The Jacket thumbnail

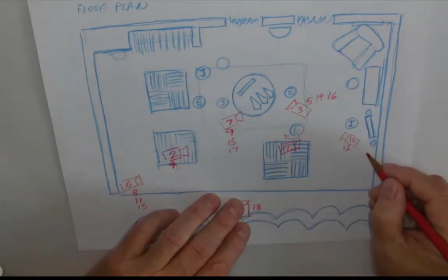So when Jerry comes over here, the camera goes right up against the wall, so we can see him, and that shot 20.
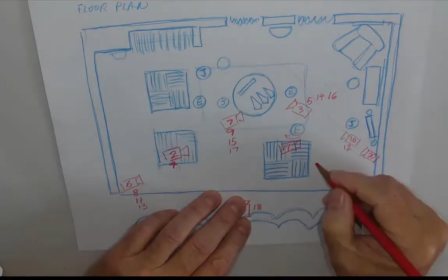Then we're back and forth, and that camera does make a bit of a move in composition here. So we're still pretty much up close for 21. Then we're back for 22, 23, 24,
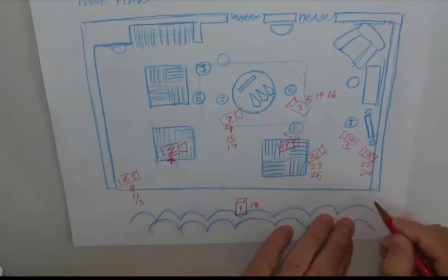25, and then we come way out. So it's really 25 pose 2, but I kind of labeled it 26 because it's a whole new composition of where the camera is. So that camera is out here in the audience picking that up, and that would be shot 26.
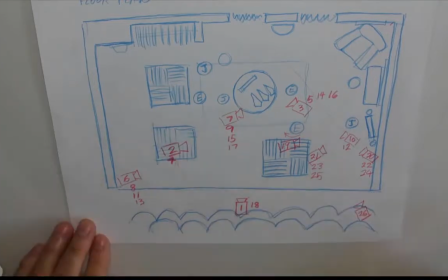So you can see all the movement of the camera.
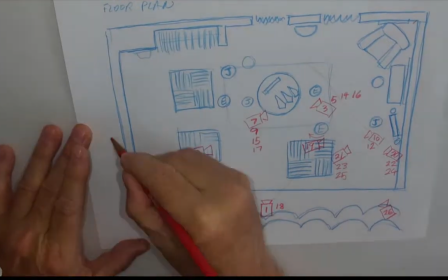It's gone from the center to over here, and from here over to here.
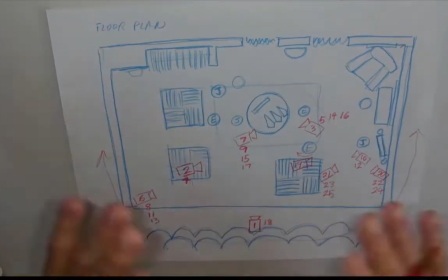But what's really important with this floor plan and figuring out the cameras is
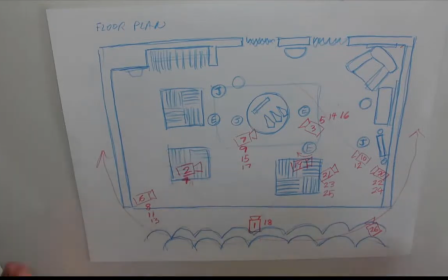thinking whenever you're working out your cinematics and planning your camera moves and such,
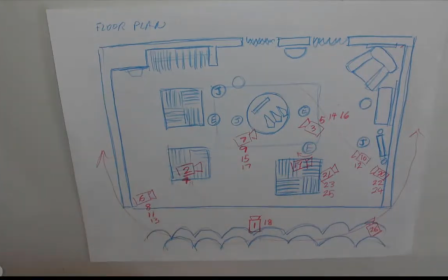that they work out in a situation where they are
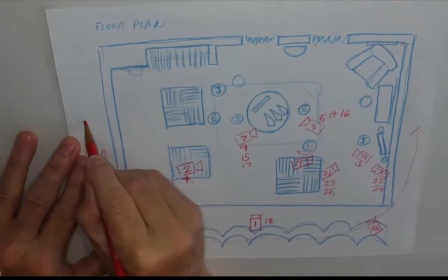like on a stage. And the idea here is that we imagine that there is a dotted line coming across.
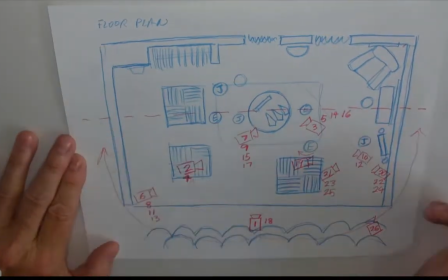And what's happening, you'll notice, is the camera doesn't cross that dotted line.
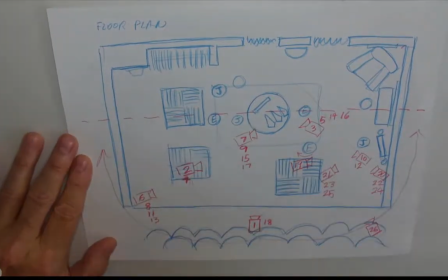So what that is, and let me write it down here, it is the
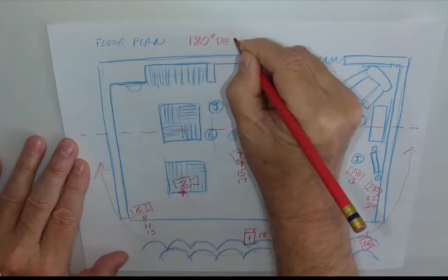180 degree, and I'll write it out here, degree rule.
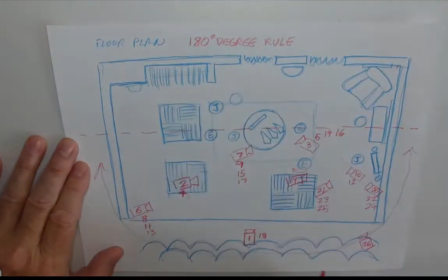So Google that, check that out, get more explanation of what the 180 degree rule is.
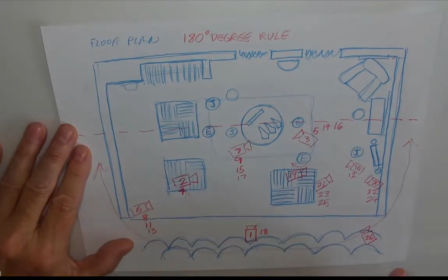And the whole point of the 180 rule is to not
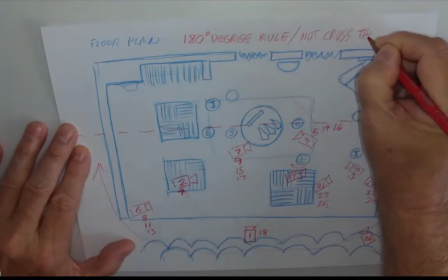cross the axis.
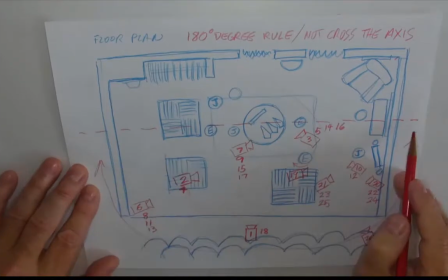So this line is the axis, and what we'll see, and you'll see this time over and over and over,
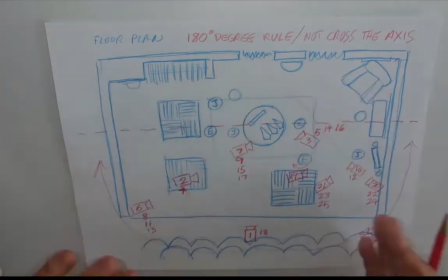is that the camera never flips over to this side, because that changes the orientation of everything and is confusing to the audience.
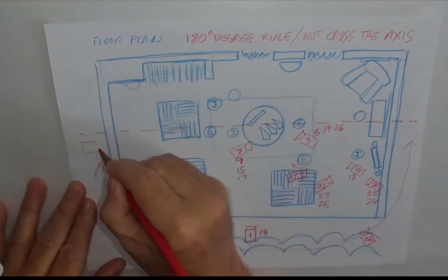So you can have the camera anywhere from here all the way over to here,
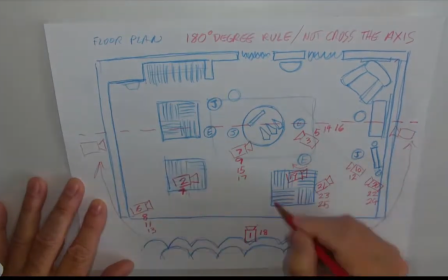and everywhere in between, close and far away, and it all works.
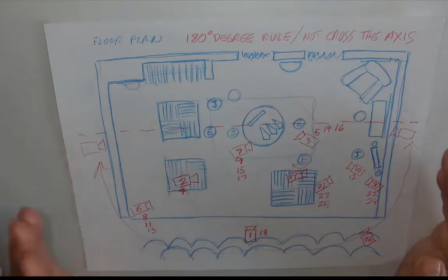It establishes that left and right.
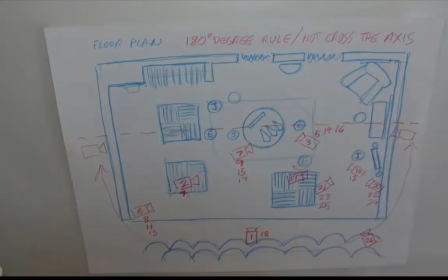Once you go over here, it flips that orientation from right to left, and it's completely confusing and really messes up an audience.
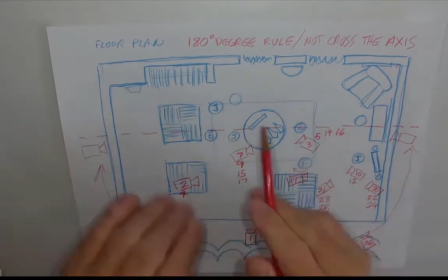So for clarity, make sure that you're exploring and looking at this rule and applying it.
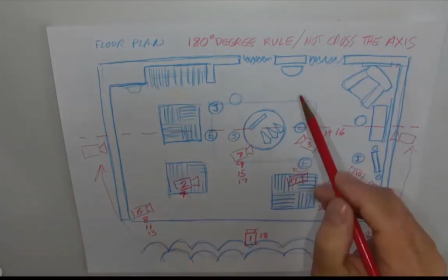Don't be flipping your characters due to the camera crossing the axis.
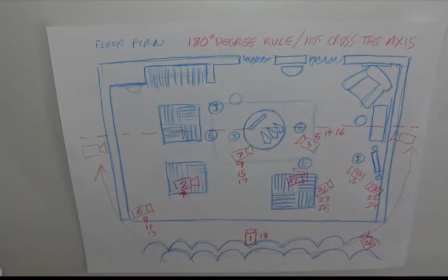Okay, so I mean, it's funny. I'd taken animation for years. I was working in the industry, and I had no idea about this rule. It wasn't something that was taught to us. I discovered it. I was on a movie set as an extra. A friend dragged me out. I don't do that anymore.
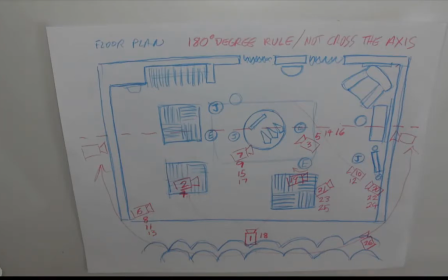And I remember the director saying, "Okay, let's move the camera here," and the cameraman was saying, "Nope, can't do it." I said, and I'm in the background going, "What? What's that all about?" And the cameraman says, "No, you're crossing the axis." And I went, "What is crossing the axis?"
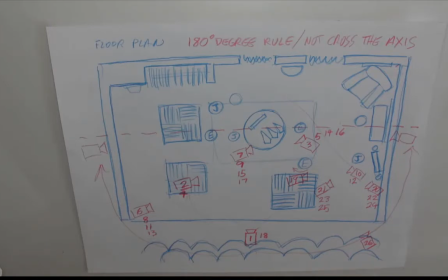I had no idea. So I had to go find and research and discover what this is. So I'm saving you the trouble by addressing this and making sure you're aware. Very important rule when it comes to storyboarding and working out cinematics.
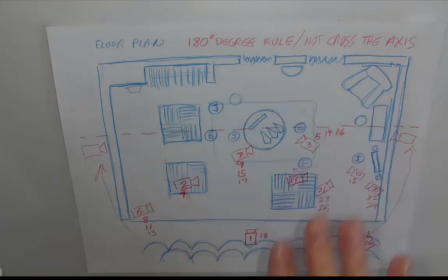All right, so wrap this one up. Please, if you can work this out, follow this along and compare it to your thumbnail.
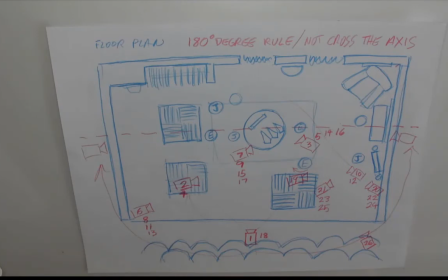And submit this as well. I want to make sure you're getting this information. Extremely important.